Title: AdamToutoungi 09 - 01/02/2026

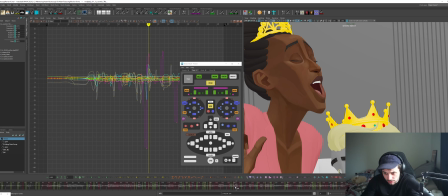(25:04)
Feel like you're a bit late on the sync here. So let's get into that 2-frame hold earlier. So I can hear it on this frame. So one thing I'm doing actually that I need to show you is in my settings, something that helps with sync
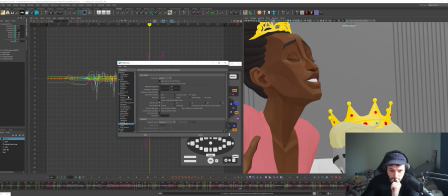(25:24)
is I go to, I think it's in audio. Is it in time slider or is it in audio? I'm going to check both. Sound, repeat on hold. Yeah, sound repeat on hold means when I hold down the frame, you hear it.
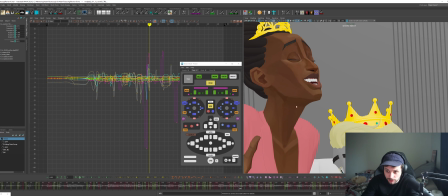(25:42)
So here I can hear that we're heavily getting towards this. I'm just going to snap to the next one, ease back slightly to the next phoneme, and I'm also going to push that jaw.
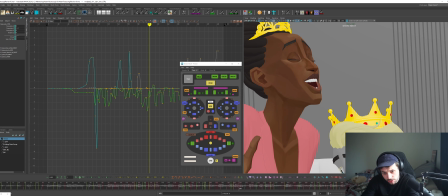(25:58)
This one might be a bit much because I'm bouncing back and forth too much. So let's go open, slightly more open,
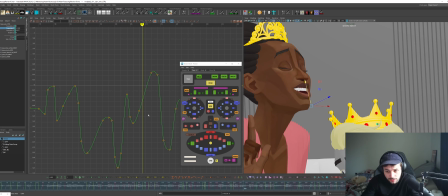(26:10)
and then we're easing back out before we snap into the P. I think we can get into this P a bit sooner.
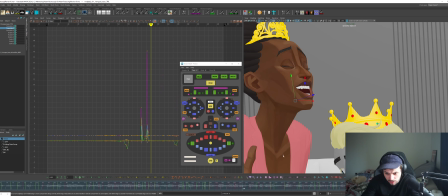(26:26)
And there's an N in here as well, so I want to get that tongue to the roof of the mouth. So I want to pose the tongue somewhere that we can see the shape change. So let's make that position from the open point. Make sure it's visible.
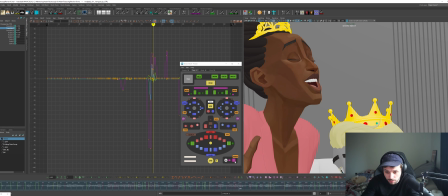(26:45)
So from the point that we open, we can already see some tongue, so that's good. And as I said before, the N, anything with the tongue, N, L, D, it's these are preparatory, so we need to get there
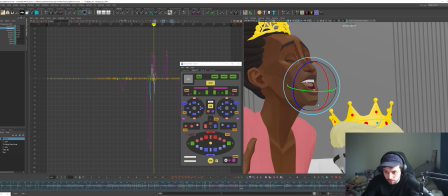(27:07)
to lead. We need to get there before the sound and then flick out of it during the sound. I actually think this should be the opposite. I'm just gonna lead with the bass like this. Oops. Bass goes up, and then we drag the middle.
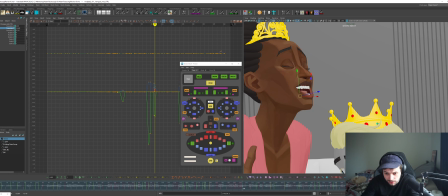(27:27)
We drag the tip. Sorry. Let's make sure we can feel that drag.
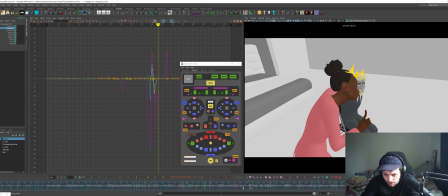(27:46)
Cool.
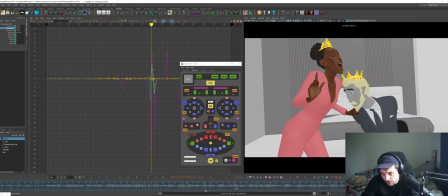I might think the corner is a bit too poppy on this frame.
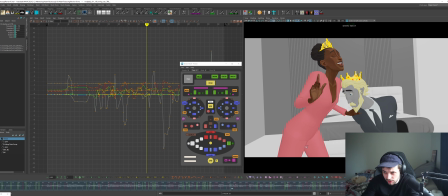(27:59)
So I'm just going to look at these guys, set a key, and just start to get closer the frame before.
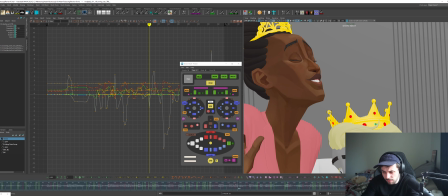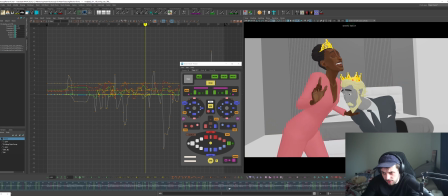(28:15)
Still feels a little bit poppy. I think we just need to get the corners. Let's just look at the corners and what's going on.
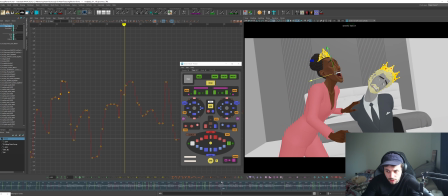I think from about here we need to start coming in. I think that's the issue here.
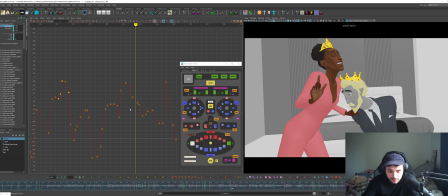(28:44)
So we're already kind of getting towards the narrower shape to prep for the open. For the R.
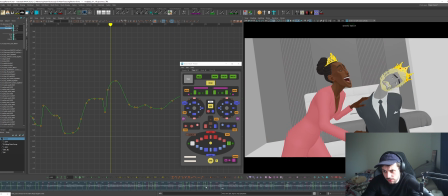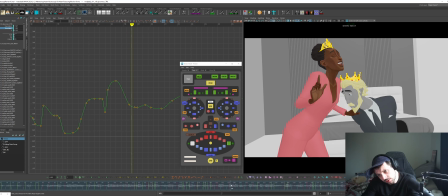I wonder if it would be nice to get a little bit more depth on this.